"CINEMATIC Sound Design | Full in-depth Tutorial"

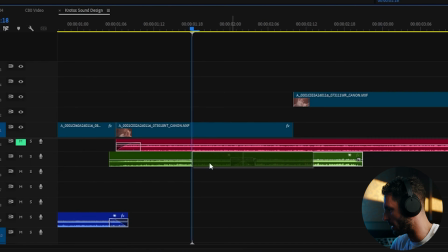[12:48]
I think it should start like maybe right there instead. So let's crossfade that.
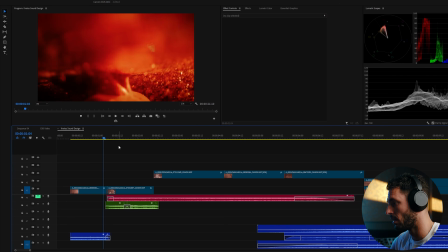[12:56]
Ooh, that sounds really good, man. Like, look at the motion of the hands.
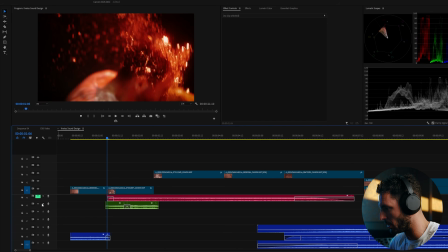[13:01]
Like, if you just solo this right now, check this out. That feels good. That, like, almost matches up perfectly. That's crazy, and I performed that live.
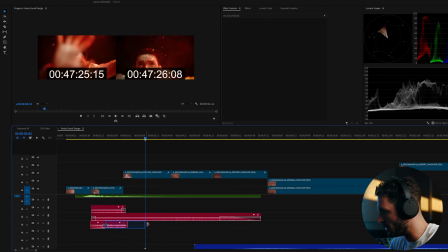[13:12]
We're going to turn these other bubble sounds down a little bit. The only issue is that there's, like, an abrupt cutoff.
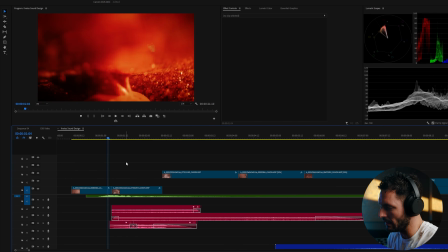[13:18]
And then I think that because of that, we need to fade in a little bit more of the other bubble sounds.
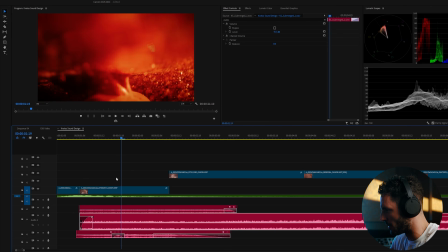[13:25]
So what I'm going to do is, this is another bubble sound right here. So what I'm going to do is I'm going to bring up the volume, the intensity as this one is ending.
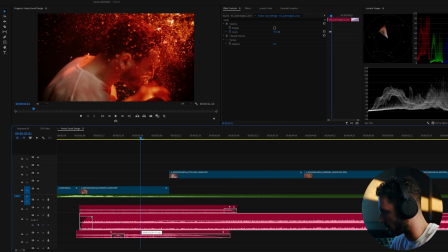[13:33]
So let's bring this up a little bit. And I think we need a slow move away because my hand here, it's like, that's the thing about sound design. Like if you're going to really follow and commit to a movement, if there's another movement right after that doesn't follow that, it kind of feels inconsistent.
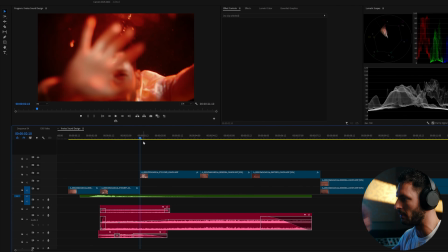[13:52]
That's what makes it not feel real. Yeah, we need a little bit of a hand movement right here. And that could just be something as simple as this. And let's fade both of them together. Oh, that felt good. See, sometimes it's really about just like moving around the sounds and fading them in and out of each other to see if you can get them to kind of merge into something that feels like it's
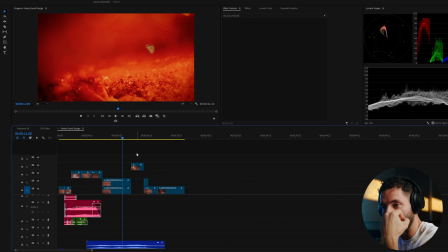[14:20]
believable. Another big thing is using the natural sound design as well.
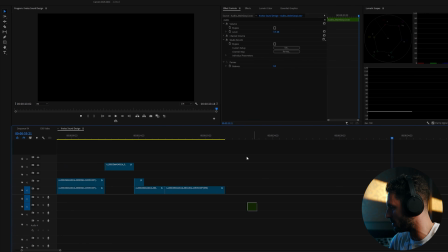[14:25]
This sound right here is me recording it myself. That little gasp for air is definitely going to help bring a realism out to the scene.
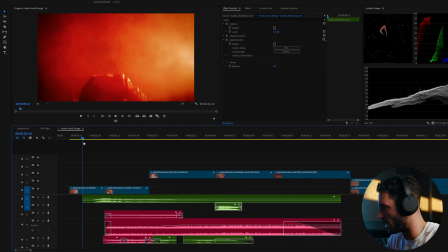[14:35]
So check this out. Right there where my mouth is opened above the water, we're going to put this little gasp of air.
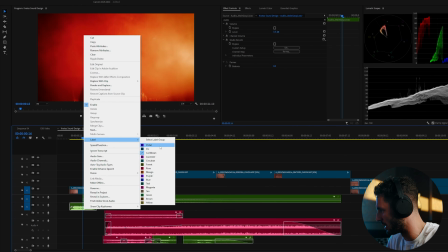[14:41]
And this, we're going to label a different color. Okay, so check this out.
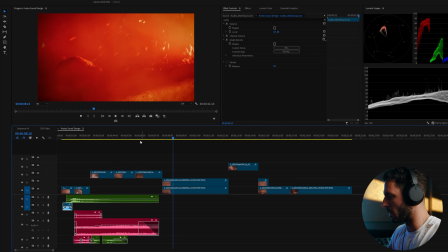[14:48]
I like that a lot. Now we need another one of those when I come out of the water right here.
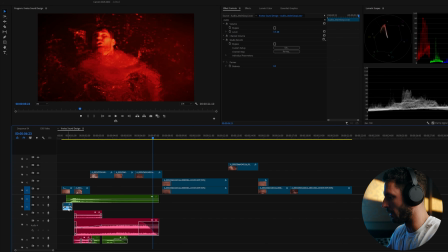[14:54]
Another gasp for air right here, I think. So let's bring that again over right there.
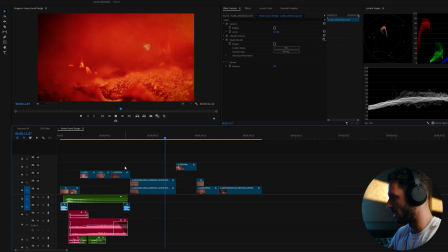[15:02]
Yep, that's it. Perfectly placed. Now we're going to start to figure out our water splashing.
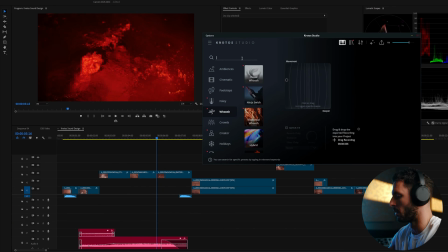[15:08]
Again, we're going to go over to Krotos and we're going to go to water splash. We have the ability to play in this water splash.
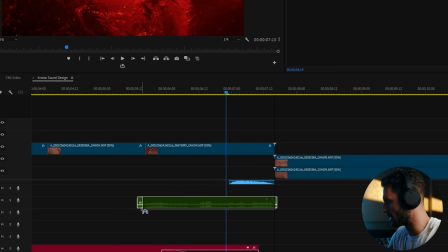[15:20]
So we can mix all that together.
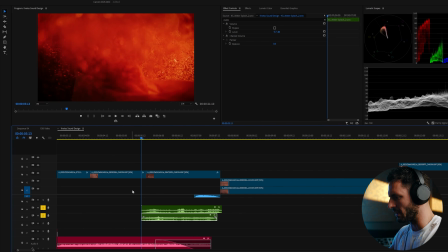[15:22]
I mean, if you just solo that together and you're listening to the splashing sounds, it sounds pretty real. The only issue to me, it sounds a little bit close. We're going to give it just a little bit of reverb, both of the channels. It just sounds natural. That's what I love about Krotos, man. It's like, it sounds natural.
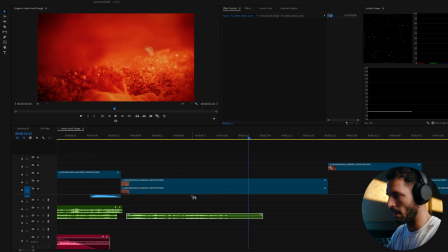[15:45]
If you just listen to this water sound right here and just add like little layers, you know, and that's what makes it kind of sound real.
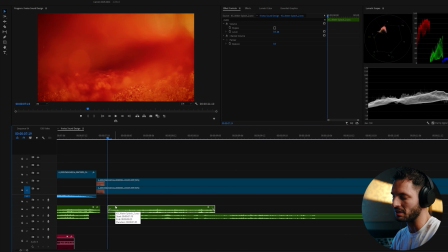[15:53]
Not just having one sound, but several sounds stacked together as well.
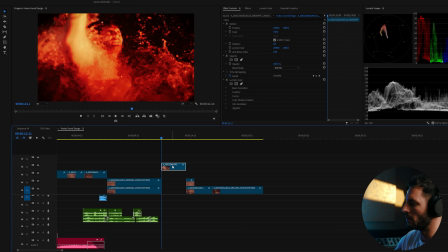[16:01]
I think here in this moment, you need to definitely hear some aggressive splashing,
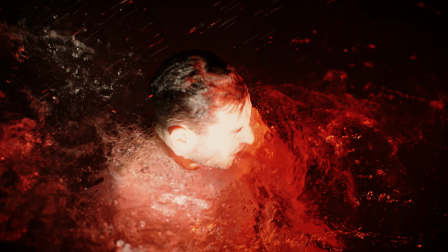[16:06]
but I think that you also need to hear the rain and the storm and things being extremely aggressive with the thunder.
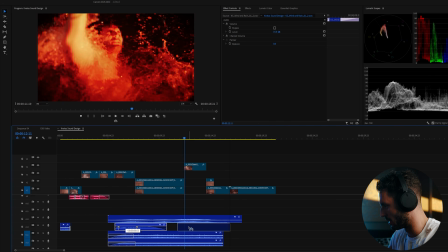[16:14]
So I believe this is thunder. So we're going to make this thunder come in.
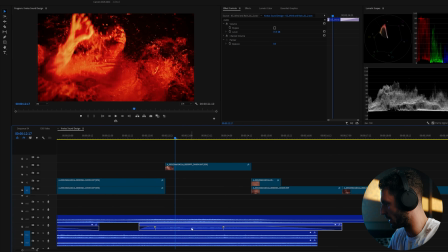[16:21]
And we're going to bring this thunder all the way up.
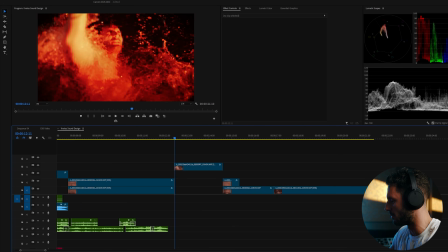[16:27]
So let's see if we can really get some nice splashes going.
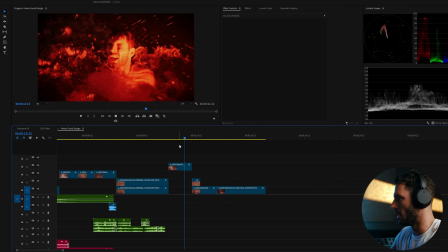[16:35]
If you watch this scene though, the splashes are heavy and short.
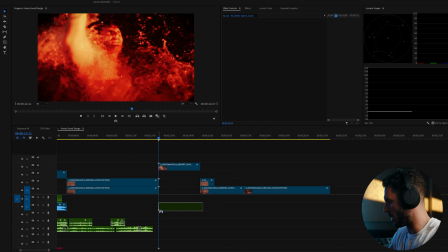[16:42]
So I think that if we take this and we slow it down, maybe 30%.
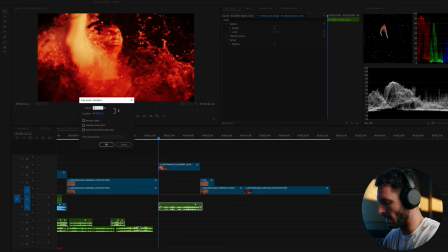[16:47]
Let's go to 70% speed.
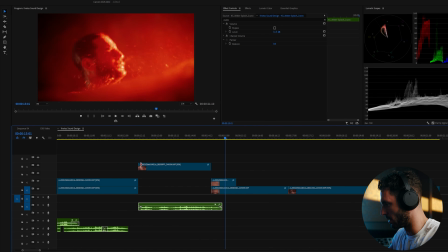[16:54]
Let's turn up the volume a little bit, go like +3.